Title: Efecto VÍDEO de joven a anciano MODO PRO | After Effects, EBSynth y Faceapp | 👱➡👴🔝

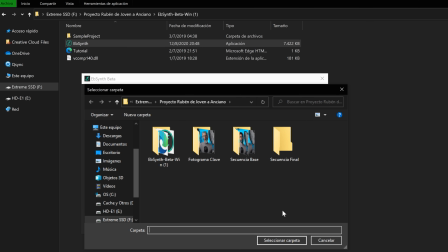[8:16]
Y una vez completos estos parámetros, en output ponemos la ruta de salida, que es donde se guardará la secuencia final.
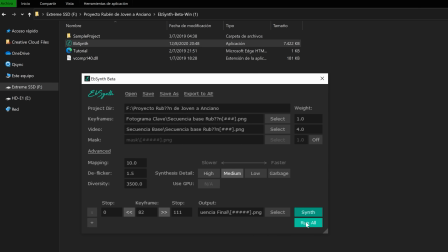[8:22]
Y en nuestro caso será en secuencia final. Y seleccionaremos Run All. Esto puede tardar dependiendo de la potencia de tu computadora.
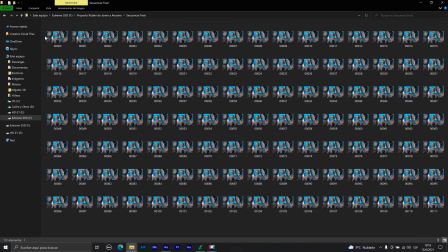[8:29]
Una vez finalizado, veremos la secuencia PNG final en la carpeta secuencia final.
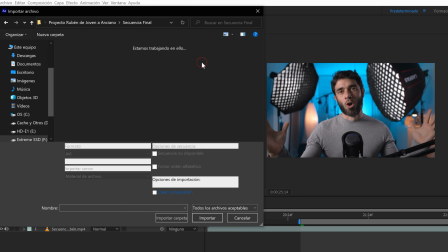[8:33]
Y lo que haremos será abrir en After Effects la secuencia final junto con la secuencia original y nos aseguramos que en opciones de
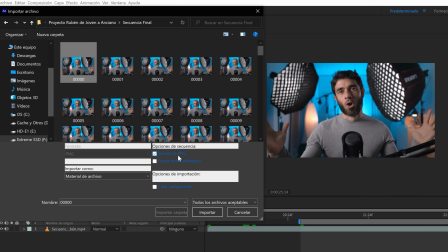[8:39]
secuencia esté activa la casilla de secuencia PNG e importamos la secuencia y pulsamos importar.
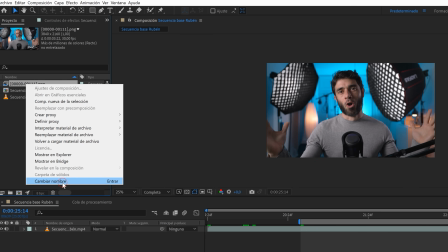[8:45]
Luego le cambiaremos el nombre a la secuencia para que nos sea más fácil reconocerla. Le pondremos de nombre secuencia final.
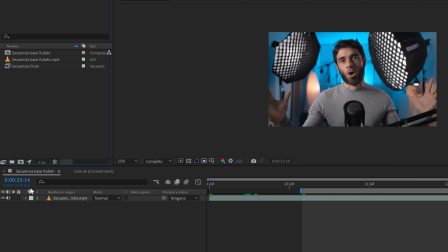[8:51]
Hecho esto, nos aseguraremos que la velocidad de fotogramas del video original sea igual a la velocidad de fotogramas de la secuencia.
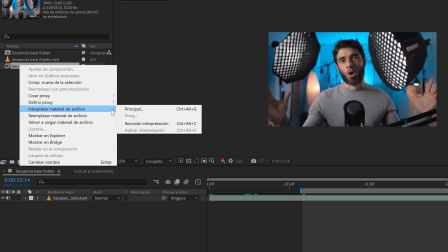[8:58]
Por lo tanto, haremos clic derecho sobre la secuencia, interpretar material de archivo principal y,
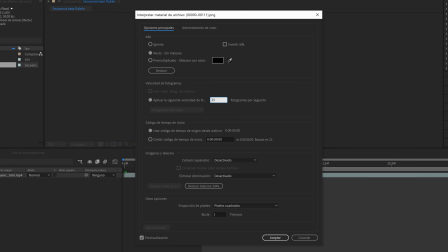[9:03]
como vemos, la velocidad de fotogramas no coincide, por lo tanto la cambiaremos para que coincida con el video original.
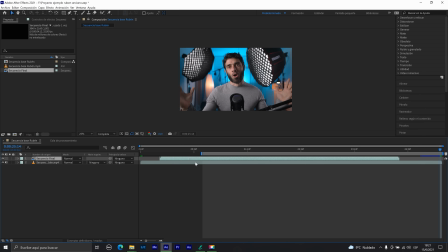[9:09]
Luego arrastramos la secuencia final a la línea del tiempo y la ubicamos para que coincida con el clip.
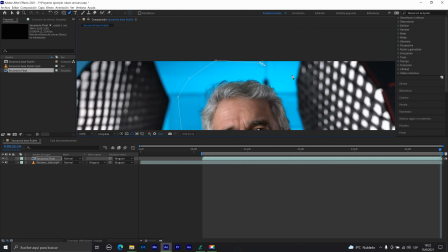[9:13]
Y lo siguiente será crear una máscara alrededor de la cara de Rubén, ya que es es lo único que necesitamos y con ello nos desharemos de los artefactos de los bordes y también del logo de FaceApp.
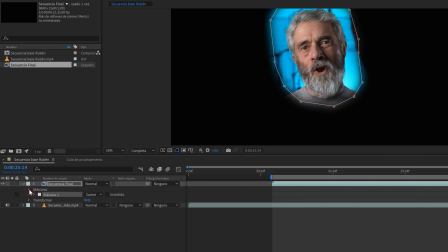[9:22]
Aumentaremos el calado de máscara para que se funda más suavemente, activaremos la capa de abajo y ya tendremos la cara de Rubén anciano sobre el cuerpo de Rubén joven.
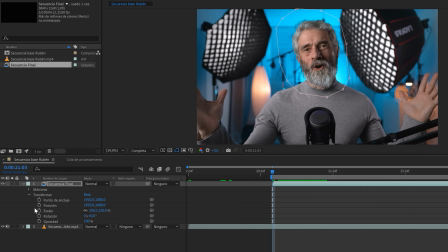[9:31]
Luego solamente haremos un fade animando la opacidad de 0 a 100 y ya tendríamos el efecto. Esta es la forma fácil de hacerlo, nosotros lo haremos de otra forma que se vende mucho más el efecto.
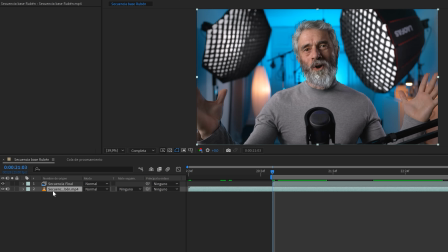[9:42]
Para mejores resultados, en vez de aumentar la opacidad de la capa superior, que sería el video final,
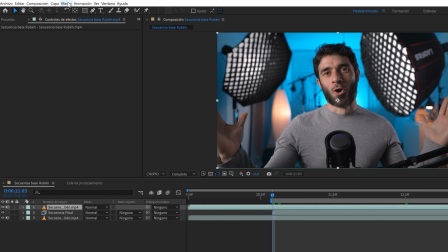[9:47]
ponemos copiar la secuencia original arriba de la final y con la herramienta Efectos, Corrección de Color,
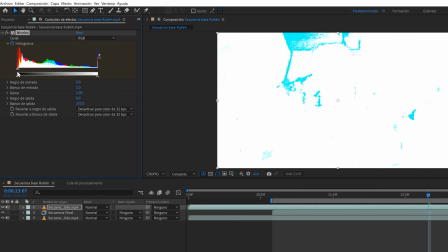[9:53]
Niveles, crearemos un fotograma clave al inicio. Subiremos la exposición del video hasta que quede blanco. Una vez que quedó completamente blanco, nos dirigiremos a Mate de Seguimiento y seleccionaremos Mate de Luminancia.
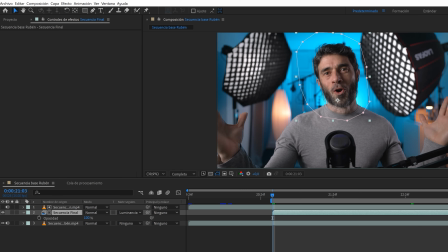[10:04]
Como podemos ver, las secuencias se funden mucho mejor, pero al inicio se nota muy brusco el cambio, por lo que vamos a hacer un fade con la opacidad,
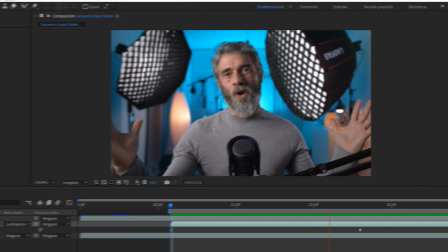[10:11]
creando un keyframe al inicio con 0 de opacidad y más o menos al medio otro a 100%. Y de esta manera tenemos creado el efecto. Y por último, una breve explicación de cómo hice el efecto de la pava o tetera.
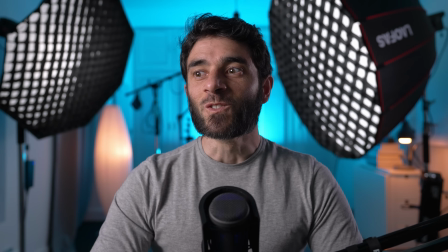[10:23]
Bueno, para el video de la pava lo primero que necesitamos es el clip,
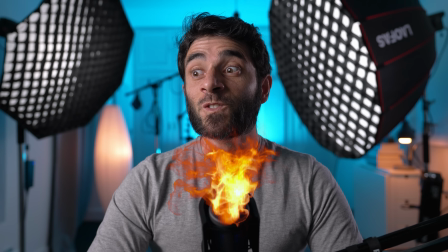[10:25]
luego agregué un fuego con fondo en transparencia y para fundirlo mejor utilicé el modo pantalla.
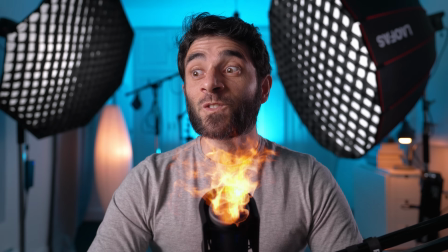[10:32]
Luego, con capas de ajustes, agregué luz en Rubén simulando el fuego, una luz media roja,
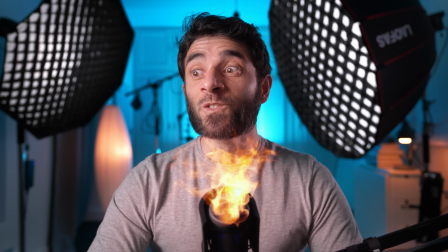[10:37]
y oscurecí el fondo simulando una exposición automática de la cámara.
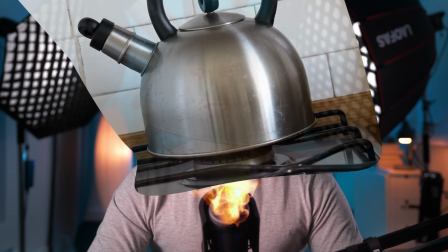[10:41]
Luego agregué la tetera a 90% de opacidad y lo mejor que puedes hacer es conseguir una tetera con fondo transparente,
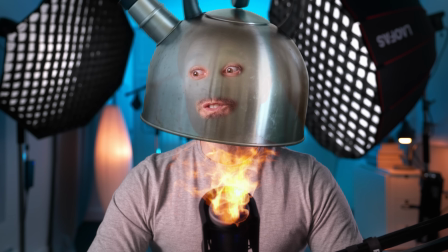[10:48]
cosa de que no tengas que recortarlo. Luego lo recorté y la animé y le hice 3 máscaras para que se vean los ojos y la boca.
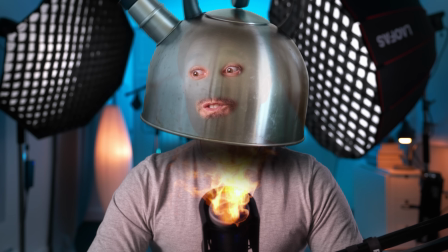[10:54]
Luego agregué una sombra para que sea más realista el efecto de que Rubén en la cabeza tiene una tetera. Luego agregué el humo y lo ubiqué más arriba y con un efecto de desenfoque y no me hizo falta animarlo ya que quedaba bastante bien con el movimiento de la tetera.
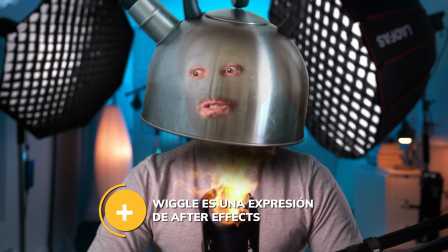[11:06]
Y por último, creé un objeto nulo y vinculé todas las capas a él y animé la escala y le puse un efecto de wiggle para que pareciera que fue grabado con cámara en mano. Y listo, esa fue toda la animación. Y bueno, hasta acá el video, espero que te haya gustado y te haya servido y lo hayas disfrutado tanto como yo haciendo estos efectos que nos morimos de risa luego. Les mando un gran abrazo desde Argentina y sigan disfrutando de los videos de Rubén.